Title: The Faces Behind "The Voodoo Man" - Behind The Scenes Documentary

My main inspirations for the Voodoo Man came from the classic Mexican festival Dia de los Muertos,
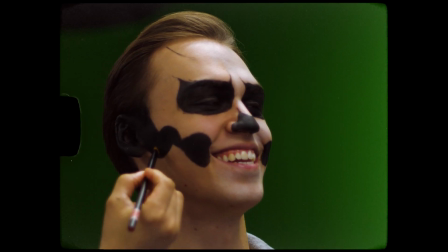[0:20]
which is the Day of the Dead. It's a celebration that happens every year in November in Mexico.
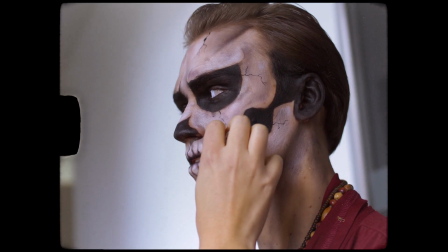[0:25]
The festival is traditionally done with lots of very colorful makeup, which is to imitate the skulls,
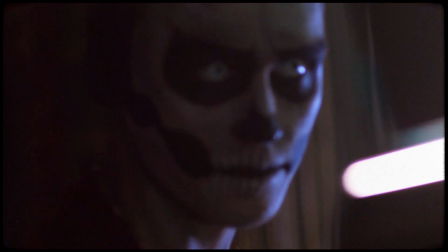[0:34]
the painted skulls that they use for the celebration, which is a way of remembering the dead and celebrating what we have in life and what comes after it.
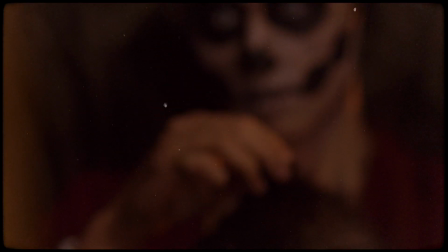[0:45]
When I was designing the character of the Voodoo Man, my main emphasis was on how eerie the character could be. I wanted him to have a haunting presence, something that felt otherworldly, like he was a bridge between this world and the afterlife. Hence, we drew a lot of inspiration from Day of the Dead. His makeup was very much based on the skulls and the painted skulls from the festival.
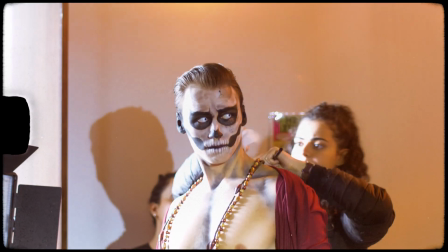[1:09]
But the element of having the eyes and the jewelry, the different ways to present him were all about being something striking, something that instantly took your attention.
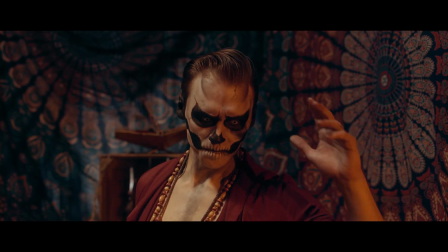[1:23]
One of the things that I really emphasized on was the spiritual nature of the character. There's a lot of moments in the film where he hints at his contact with spirits and past lives. It seems to be that he can communicate directly with figures in the afterlife. So again, with the character being a bridge between this world and the next,
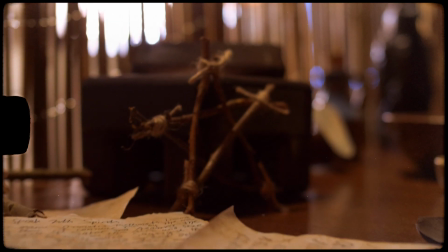[1:53]
the character needed to have elements of death all around him. And hence you see his makeup and the color of his eyes, it's all representative, symbolic of death and transformation. And even in his location on the set, we had different elements of death figures, and I think at one point you can even see there's a skull in the background, but that was part of a full set. We had a whole range of human bones as props that we used for decoration.
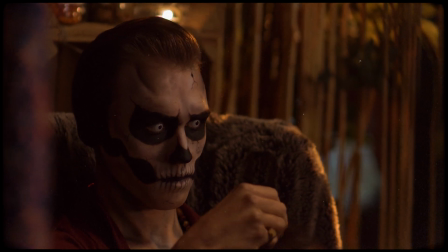[2:31]
So it was really about symbolism of death and how could we convey the bridge between worlds and his understanding of that. So a big part of my role as set designer was to do
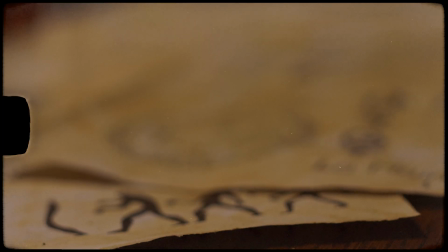[2:47]
very extensive research on voodoo and then recreate props such as papers,
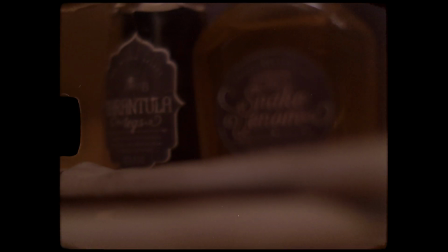[2:53]
spells, any sort of jars of ingredients or any plants that were there.
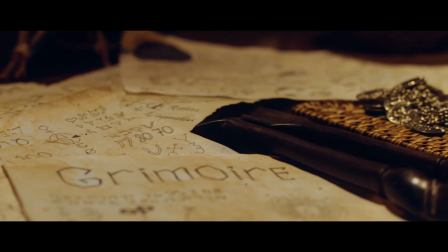[2:59]
So a lot of the paperwork that you see in the film in the opening shot on the desk is all handmade by myself.
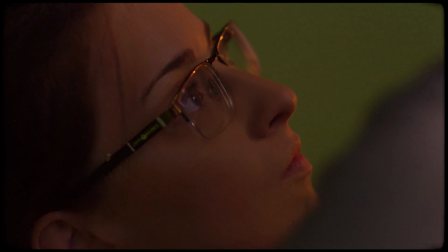[3:06]
I either found designs from voodoo books, or I had a big,
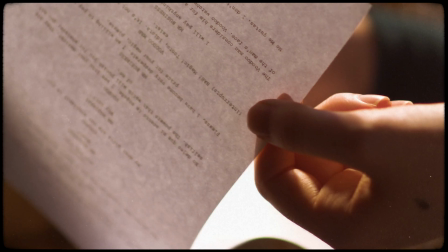[3:14]
not storyboard, but like a big kind of ideas of how me and Jason both wanted it to look and the sort of vibe and the aesthetic we were going for.
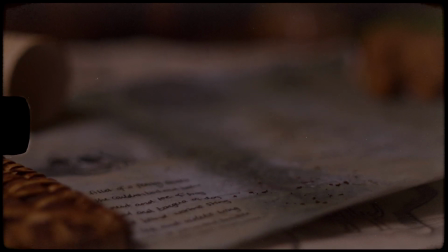[3:23]
Really simple. I did the design on regular paper, then permanent ink over the top, and then did the old trick of dabbed it in tea bag and burnt around the edges and crumpled it up a bit. So it all looks like,
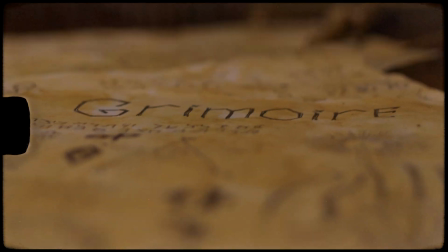[3:39]
you know, old authentic paperwork that you would find in a spell book or on maybe canvas or animal skin that you would find in a voodoo shack in the jungle. Because we had to build the set practically. It was all based in the green screen studio at SAE Institute,
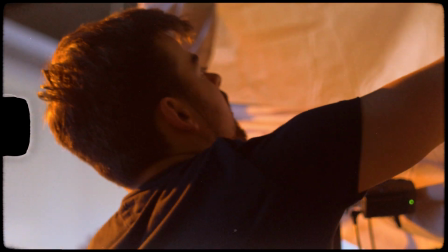[4:00]
and I had constructed the set out of mainly scrap pieces of wood and timber,
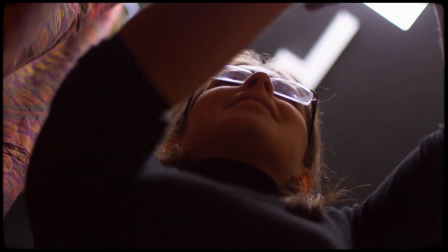[4:06]
bamboo fencing, and then pieces of cloth, which we'd ordered online.
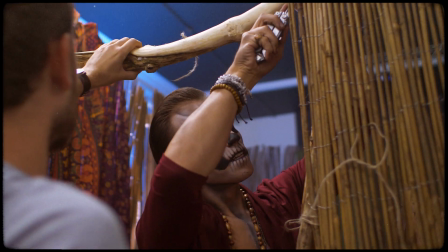[4:10]
It was a really fragile design when it came down to it, and we had to hold everything together through just bits of string and clever balancing.
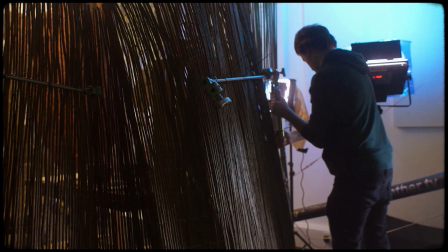[4:22]
But what we got as the finished effect was incredibly satisfying, because although it was all constructed out of bits of scrap,
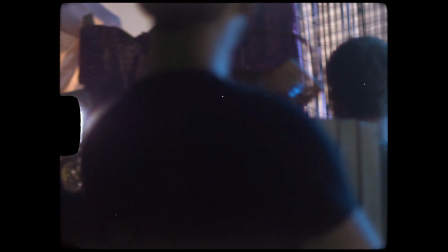[4:32]
it works really well on camera, because just by shooting with clever angles, there's no way that you can tell that it was made on such a tight budget, let's say.
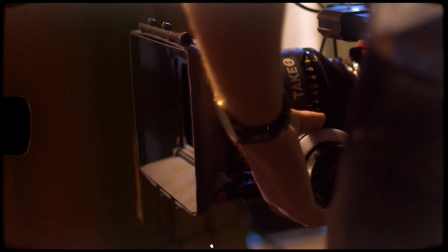[4:44]
When we went into the initial planning into how we were going to shoot Voodoo Man, we looked a lot into anything that was based in a shack and had the same kind of feel as the story had.
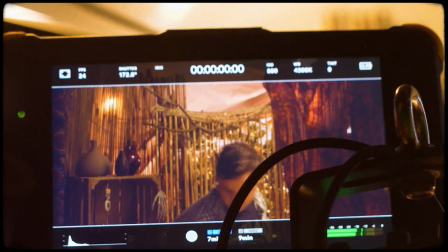[4:59]
And it led me and the director Jason into one film in particular, which was the Pirates of the Caribbean, well, the whole franchise. There's a specific scene with the witch in the series,
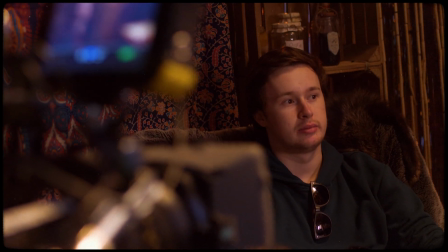[5:10]
and she's got this hut, and we looked at the kind of lighting they used in that, a lot of candlelight, a lot of warmer tones,
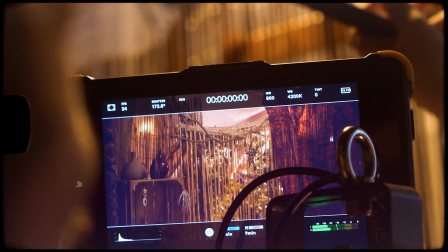[5:17]
but keeping the contrast quite high. I initially started basing the kind of lighting plan and the tone we wanted to shoot on out of that.
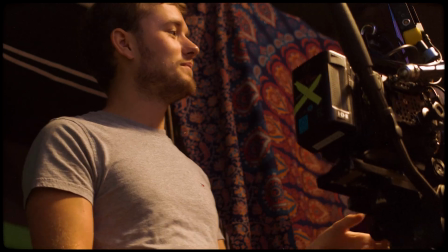[5:25]
So we shot this project on my Blackmagic Mini S Pro.
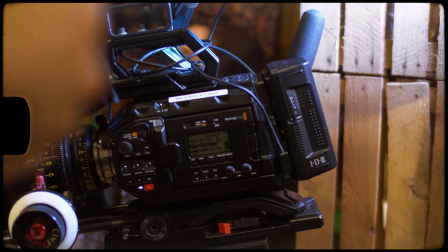[5:30]
The reason behind shooting the project on this camera was mainly because of budget.
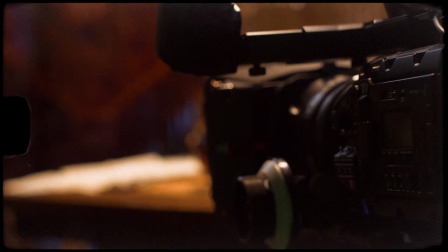[5:35]
I personally own this camera already, and it gives a lovely image, quite Alexa-like if you treat it right.
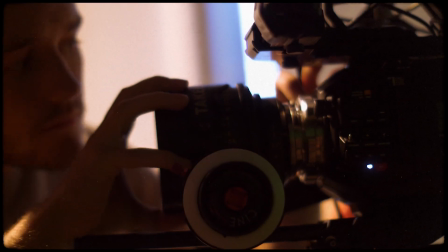[5:41]
I did rent a set of Cooke S4 lenses because it gave the separation and tone we needed in the smaller space, and it also gave it a slightly vintage look.
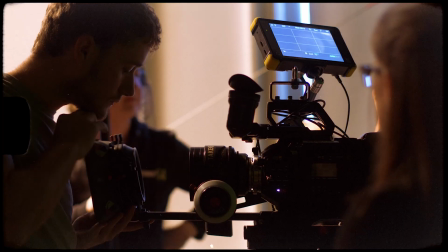[5:49]
I enhanced this with a Black Pumice quarter filter that I put in front that really
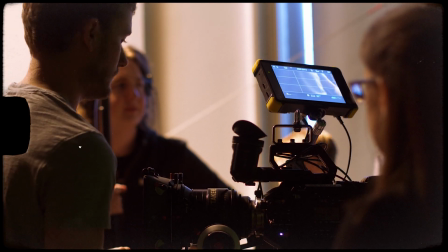[5:54]
bloomed the highlights and made everything gel within the scene lighting-wise.
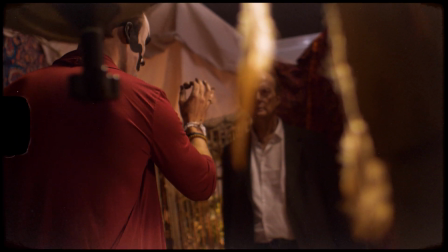[5:59]
The camera stayed on a Munich Grit Factory dolly for the entire shoot.
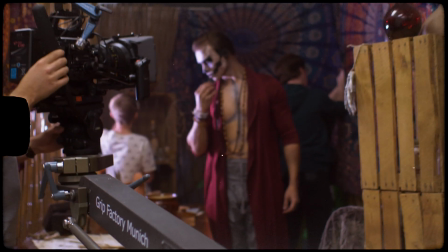[6:05]
This allowed us to wheel it around very quickly to change positions,
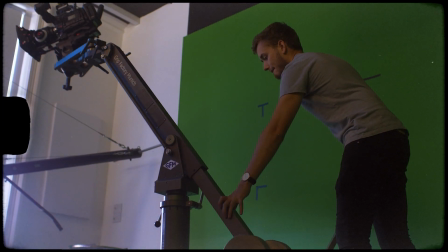[6:09]
and it was also based on a boom arm on top of that, which allowed us to do big movements within the camera,
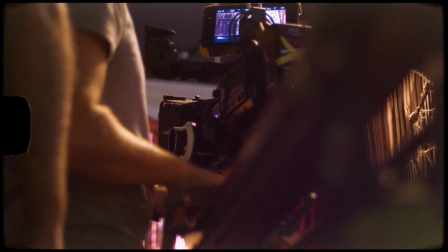[6:15]
going from someone's head level down to their waist when we went for a big reveal. So we used all the big movements with the jib for very specific moments. One of these was when the Voodoo Man first stands up out of his seat to meet our other character.
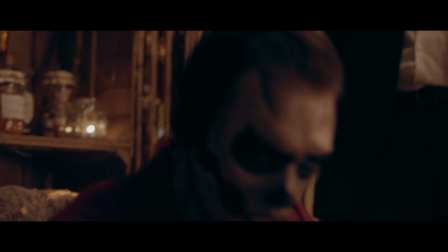[6:30]
We did a very big boom motion with him to reveal the face, which gave us a very powerful moment between the two meeting and looking at each other at the first time.
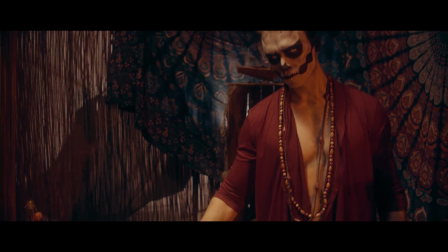[6:38]
We also used it in the lighting cue change right in the middle of the film from our tungsten into our more moonlight blue. We used this as a big boom down to get a big reveal of the cauldron pot lid opening,
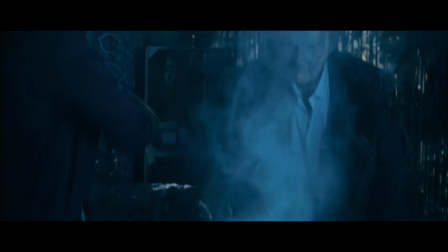[6:52]
which gave a very dramatic moment and very much more influenced the tension within that.
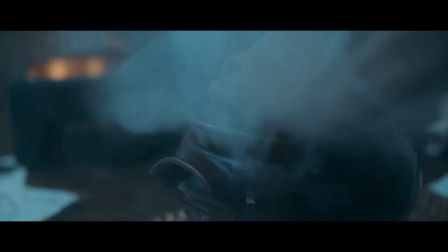[7:00]
With the lighting in this film, we wanted a big lighting cue change right in the middle,
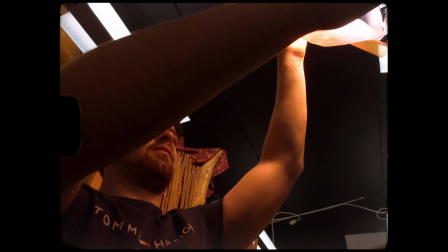[7:06]
and then for it to come back at the end to really allow us to play around with the lights.
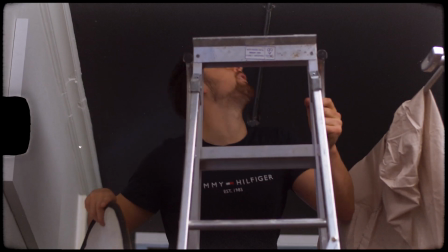[7:11]
The main source in the entire film was a large 2K, a Arri tungsten 2K,
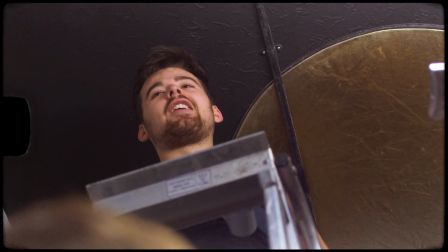[7:16]
which was blasting into the ceiling into a reflector and then coming back down, which was giving a nice level into the room.
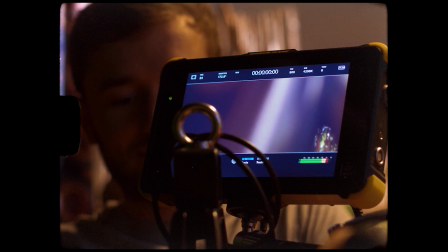[7:21]
And then we placed lights accordingly to highlight certain areas, and especially outside of the structure that we built.
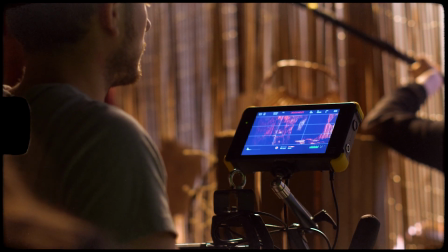[7:29]
I tried to layer as many layers of light as I could to make it feel more full than just the empty room that it was behind it. So one moment in the film that needed a big push with lighting was when Nick's character Damien ignited into flames.
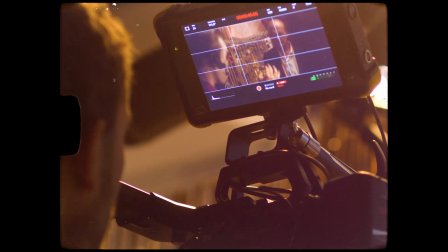[7:44]
I didn't just want to have this as a post look. For me, I needed something on set to sell it, especially for Jason reacting to it.
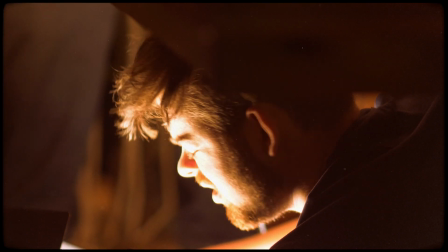[7:55]
So we had a 1x1 light panel underneath him on the floor with my gaffer laid clean across the floor, and then he would, on my cue of kicking his leg, spin the knob round very quickly to ignite the full